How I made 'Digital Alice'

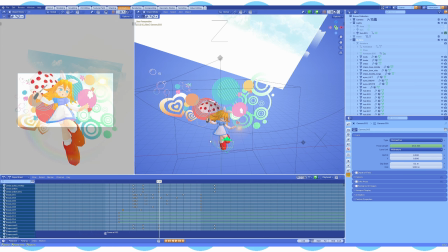36:45 And then I keyed all of them into this position, and then I went back to like here or something,
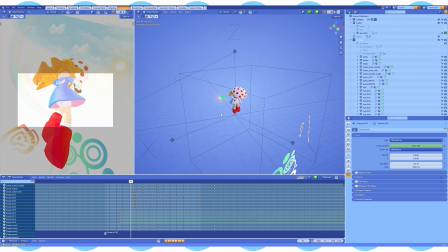36:52 and then I just I did a lot of like manual sizing and rotating and everything like that.
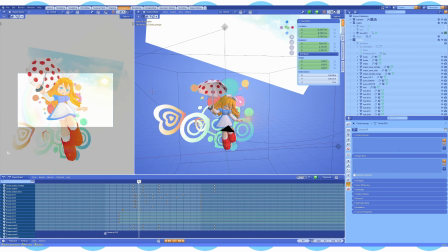36:59 At first, you can see here, if you look at the scale is 0, so it's practically invisible.
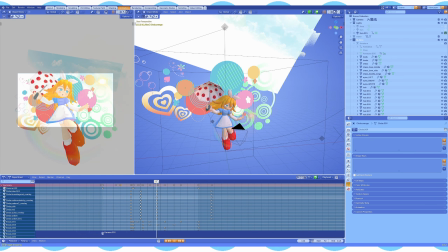37:04 And then they just kind of reach the final destination, I guess is what you can call it.
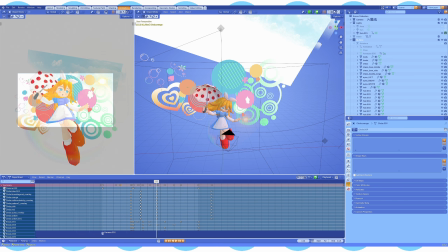37:10 The final destination of their animation path. I knew that this was going to be the thumbnail.
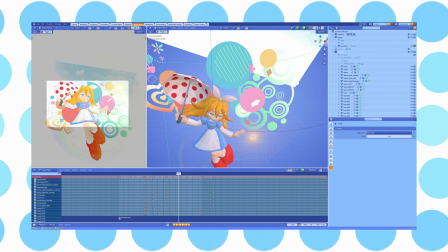37:15 You know, YouTube thumbnails are very important, so you gotta make it count.
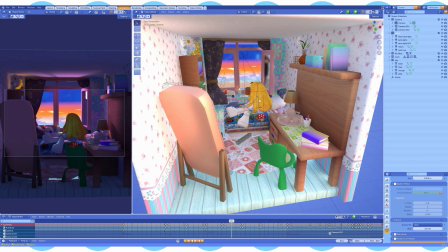37:21 I'm gonna show you the scene that is most difficult to load and actually look through because there's so many objects.
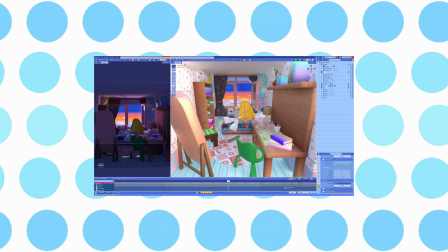37:28 My Blender just starts to absolutely shit itself. Of course, the fourth wall does not exist.
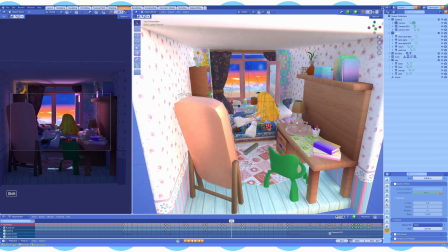37:34 I'm breaking it live on camera because the camera has to look through somewhere, right?
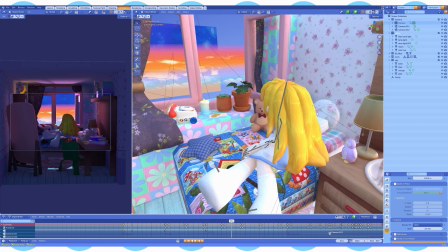37:39 So this is probably my favorite scene that I made for the whole video,
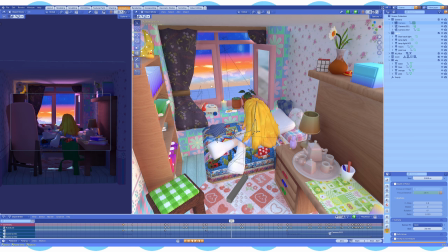37:45 just because it was extremely like meditative to create a room.
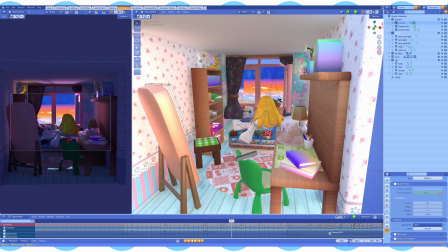37:51 Making like low poly rooms is probably one of my favorite things to do.
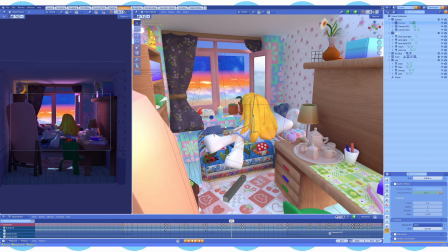37:55 I very rarely get to do it because there's nothing really in my work that requires making low poly rooms.
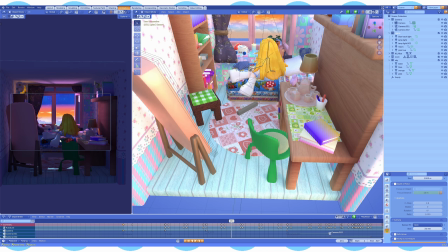38:03 Yeah, so there's that. There's also something that you don't really see on the camera, but Alice actually has a froggy chair.
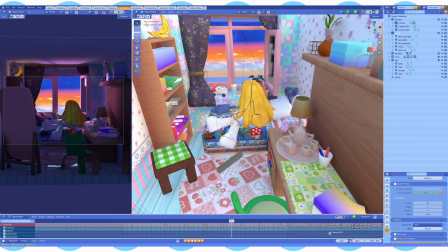38:09 So now you know. I'll say most of the miscellaneous assets for this room are also from Sketchfab,
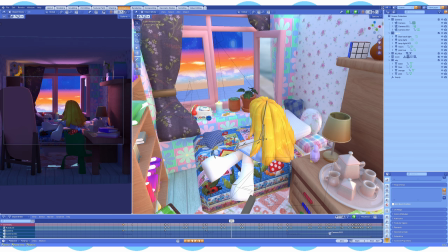38:17 and the main reason why I got a bunch of things from Sketchfab is because honestly, like, if I were to make every single thing in this room,
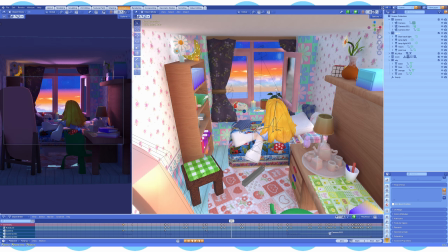38:26 every single asset in this room myself, instead of 2 days, it would have taken me like 2 weeks.
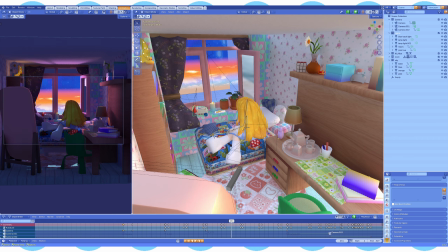38:31 I fear it's just a lot of work, and I needed the freaking video done. More planes, you know me and my planes.
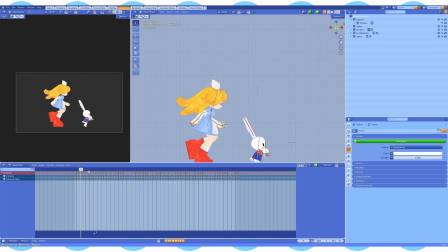38:39 Then of course the running portion, it's on a transparent background. Yeah, there's nothing to see here really, just like a looping motion.
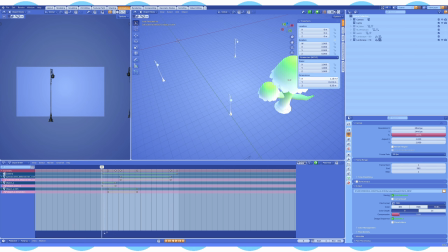38:46 The meat of the scene for me is in the actual background, I would say.
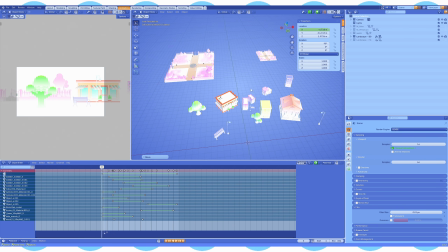38:51 This is it. This is basically all the background that there was in the running section.
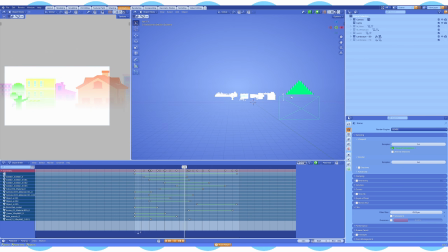38:58 The camera slowly moving across in, again, orthographic view. So I actually had to change
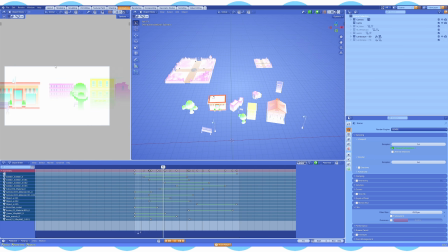39:06 the size of the buildings that are further away to make them look as if they're smaller.
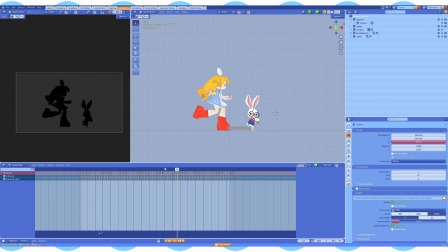39:13 There's also that part where there's a bunch of like real camera footage in the background.
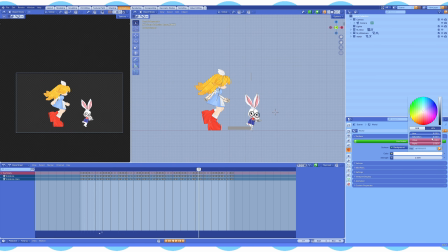39:20 All I did is this world color. It's usually white, and then I just put it all the way to black. And that's it.
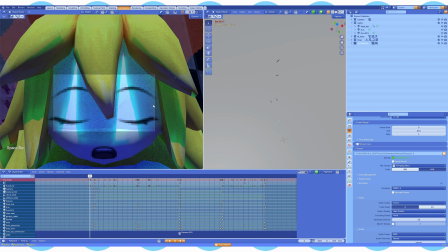39:27 You got silhouettes. The most difficult composition that I made is obviously the one where Alice falls down the rabbit hole.
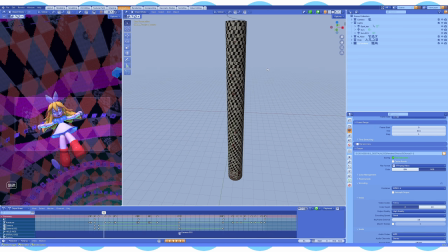39:35 And if you want to see how the rabbit hole looks, there you go. It's a tube.
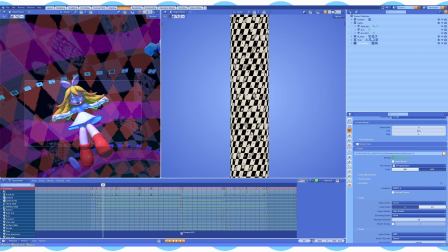39:41 The rabbit hole is not a hole, it's a tube. Where the character is being put, like the setting is very abstract. It's not like a scene, it's not a room, it's not like a street with buildings. It's like I have to make it look realistic enough that you believe that she's falling through this abstract space, you know?
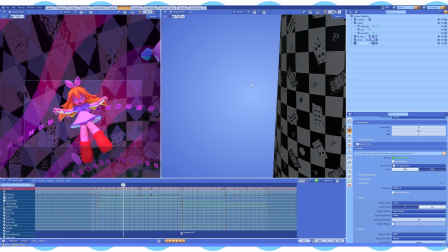39:58 But I also have to make it look psychedelic enough. So what I did is I created this huge tube, and if I look inside,
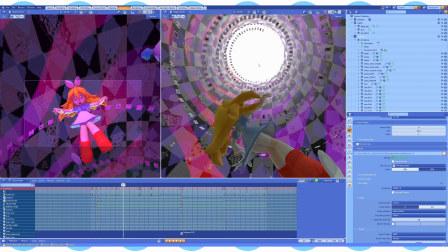40:05 you can see that the top, like the ceiling in the tube, is a different material, just like a glowing white material, and the strength of the emission is very, very intense, so that it kind of looks like the entrance to the hole.
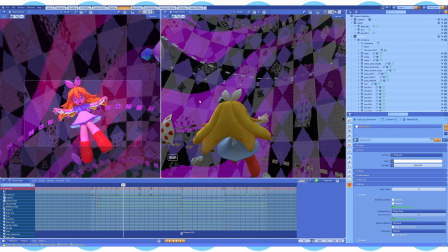40:21 And then inside of this tube, there's two more tubes. The first one is this, the checkered texture, right?
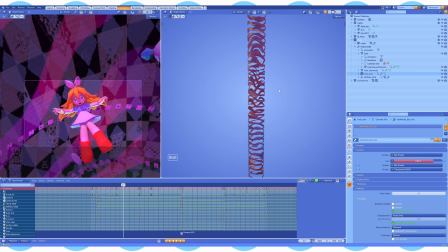40:29 The second one is this one. It's this mist, right? This is how the mist looks like. Then the next one is this one. It's like just a bunch of diamonds, just red diamonds. Oh, this looks trippy.
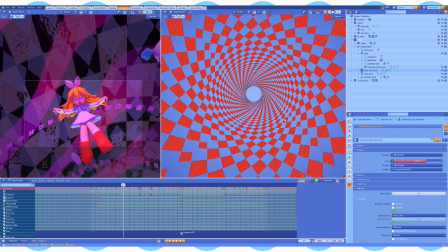40:41 Wait a moment. Whoa, this looks trippy. And the last one is these cards,
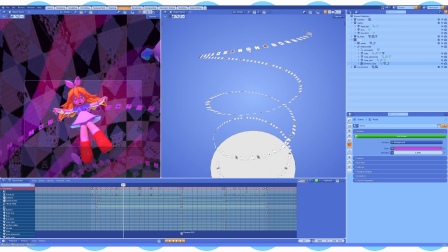40:48 and I was trying for the longest time to figure out how to create this spiral out of cards.
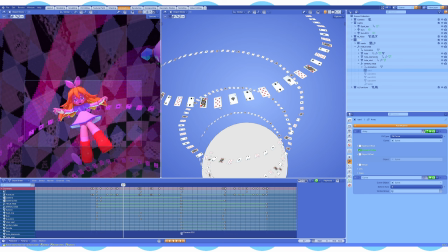40:55 There's 4 different cards that go in succession, you know. I used an array and I used a curve modifier. I just made the cards follow the curve, but I don't know if I made it the right way.
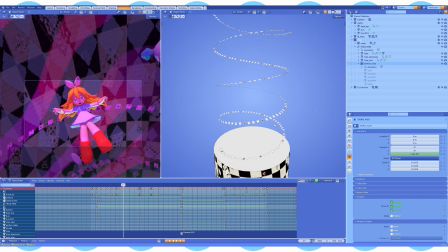41:06 I don't know how it just genuinely took me like a very long time to figure this out. I know I didn't do it correctly because the end of the spiral just points into oblivion, as you can see here.
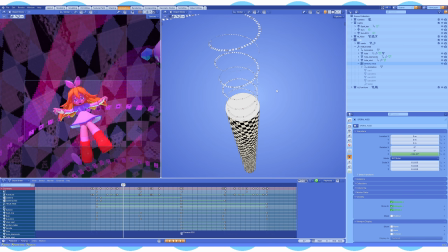41:19 So I know that I did something wrong, but if it works, it works. I'm like showing you, I'm bearing my soul for you here.
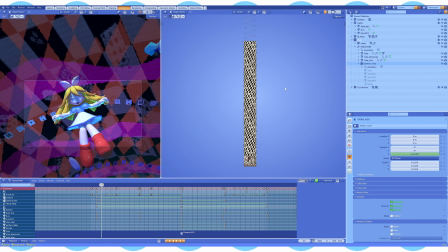41:26 The thing that I do to kind of create this illusion of her falling,
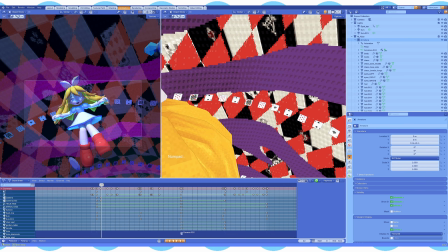41:32 because Alice, if you look at her now, like Alice herself is not moving.
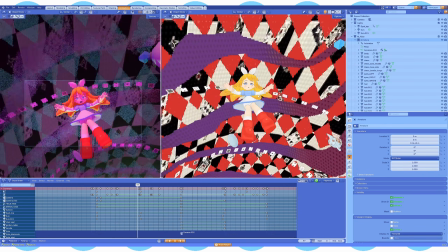41:36 She's staying in one position. Like the model isn't like moving down.
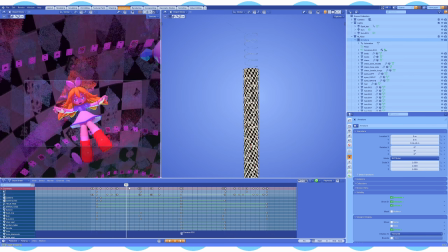41:41 It's the stuff around her that's moving upwards. So, and I'm also using like a lot of this twisting animation.
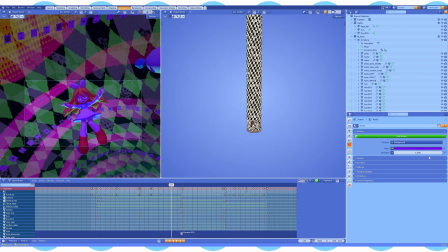41:51 So there we go. And then, yeah, like the lighting changes a lot. So I change like the color of the world. There's also a couple of lights inside of the tube as well. The most difficult shot, the whole video, is this one.
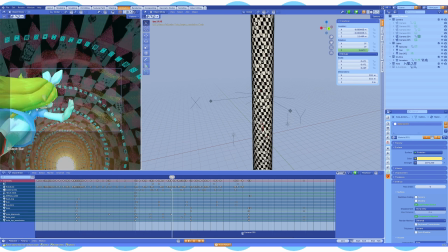42:05 Is where Alice does this animation of like a very dynamic kind of animation of falling, twisting, and all of that jazz.
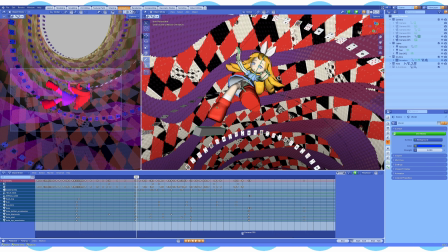42:14 Like I said, I'm not an animator, so like when I make something and it works and it looks natural,
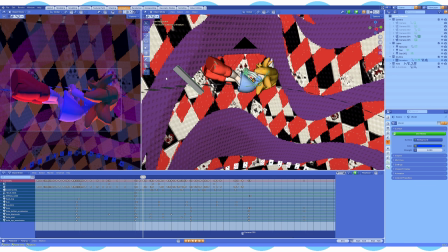42:22 it feels like, oh, thank God it worked out. Like it feels like a huge accomplishment to me.
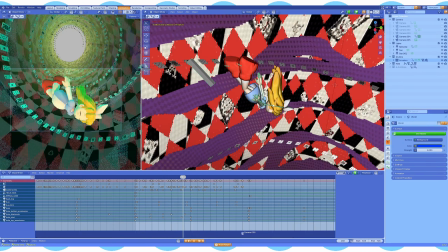42:28 But yeah, like this is how the animation looks like. She's not really moving that much.
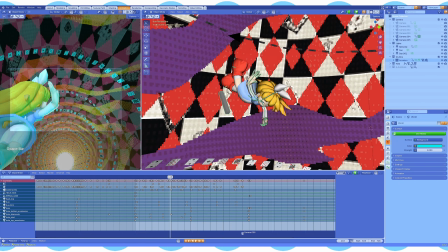42:33 The camera does a lot of heavy lifting yet again, but I have to do like a lot of this kind of like flowy motion.
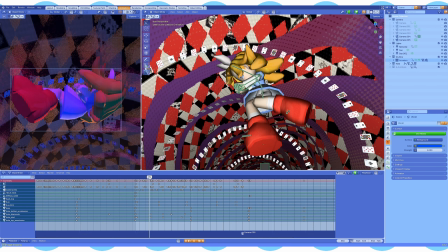42:40 She's staying in this position for like a long time, just kind of gearing up to push herself out of that.
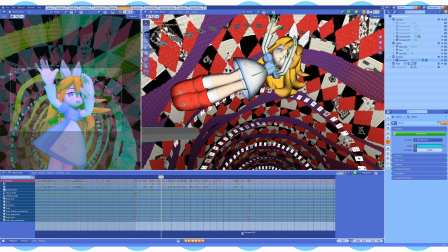42:48 And I really wanted this kind of change in her emotion here a bit, because when she first starts falling through the hole,
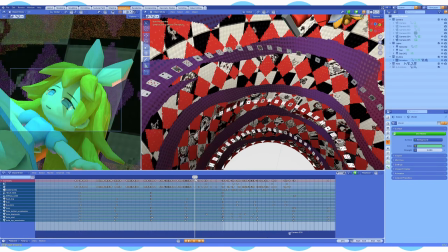42:56 she looks like very shocked, and then she actually smiles because this is the moment where she kind of accepts the chaos.
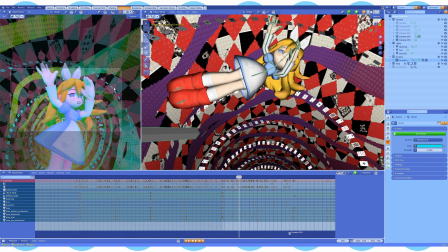43:02 And I wanted this moment to be like, she's feeling joy, you know, like she's not falling without purpose anymore.
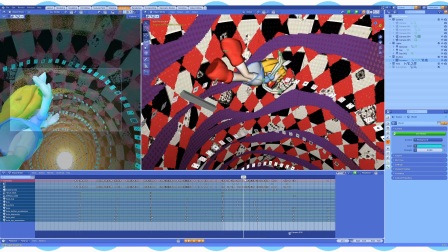43:08 She's actually willingly diving, and she looks at the camera here,
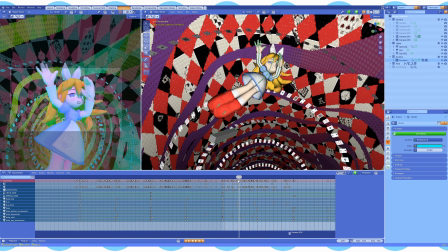43:13 and it was an important moment for me to kind of make sure it looks right, because I just wanted her to kind of like follow the camera with her eyes,
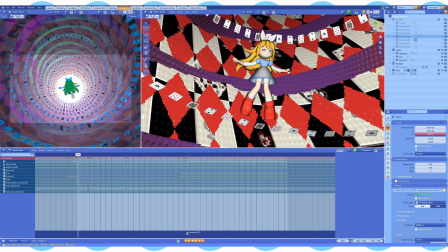43:20 just almost be like beckoning, like, hey, come with me, you know? I love this shot so much. It's just so like ethereal, completely unknown.
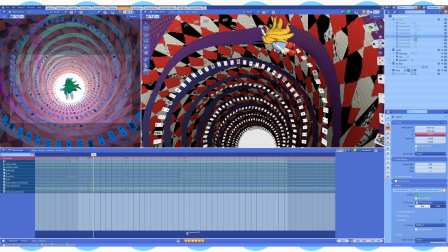43:28 It's just completely unknown. You don't know what's awaiting you. But Alice is actually getting pretty close to the hole itself here.
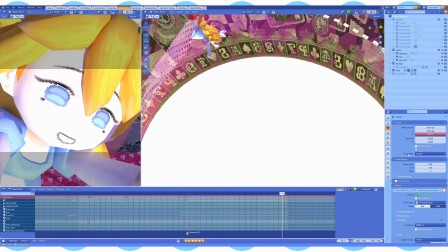43:35 As you can see, super close. To blind you for a moment, this hole is also like a missive, so I didn't need to do a lot of like lighting on this scene.
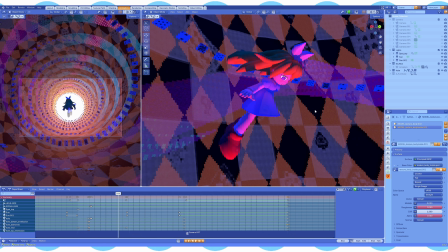43:43 But yeah, this is the blender part. I'm gonna move on now and show you how I did the song, how I actually composed it, how I arranged it, and yeah.
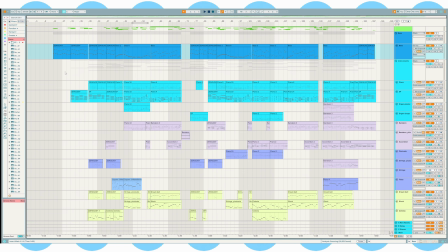43:58 welcome to my Ableton, which is my DAW, my program where I create my music.
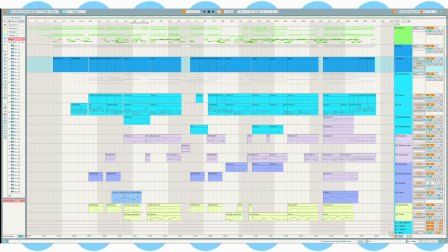44:05 So I have to preface this by saying that this version of the song is unmixed. It's an old version of the song. I'm showing you this one just because I kind of want to show you exactly how I like write melodies and stuff.
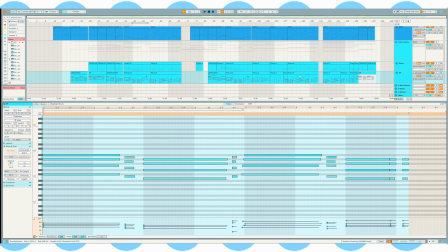44:20 I write everything in MIDI. When I start mixing the song, I flatten everything into audio.
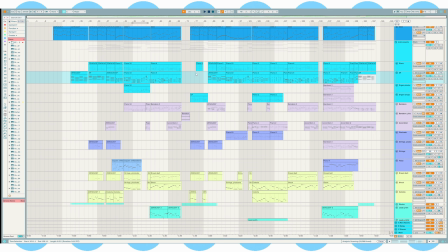44:26 So in the mixed version, you can't actually see the notes, basically is what I'm trying to say.
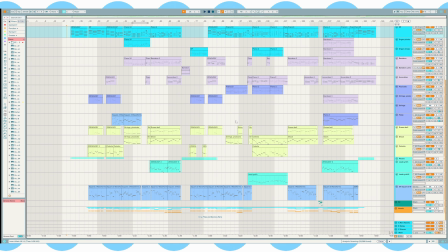44:31 So if it sounds muddy or kind of flat, we'll just ignore it for now, I guess.
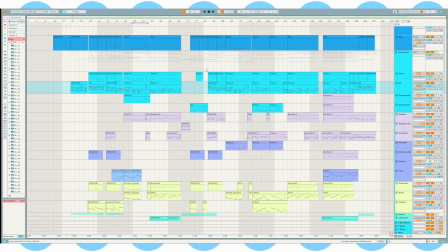44:36 So this is going to be less interesting to some people and more interesting to others. I never really touched on my music process on this channel or online at all. This is the first time I'm actually showing how I make a song.
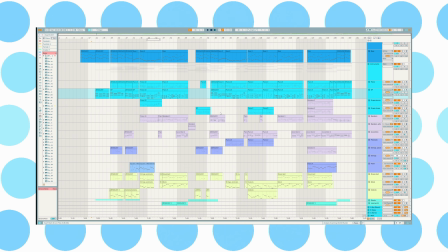44:48 A lot of producer terminology incoming, just letting you know.
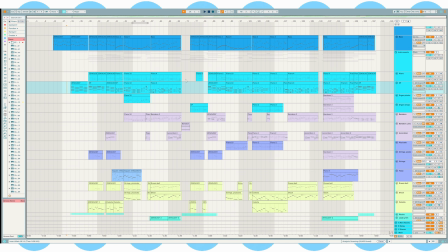44:52 So making a song is usually where everything kind of begins for me. So the song comes first and then the ideas for the visuals kind of pop up naturally.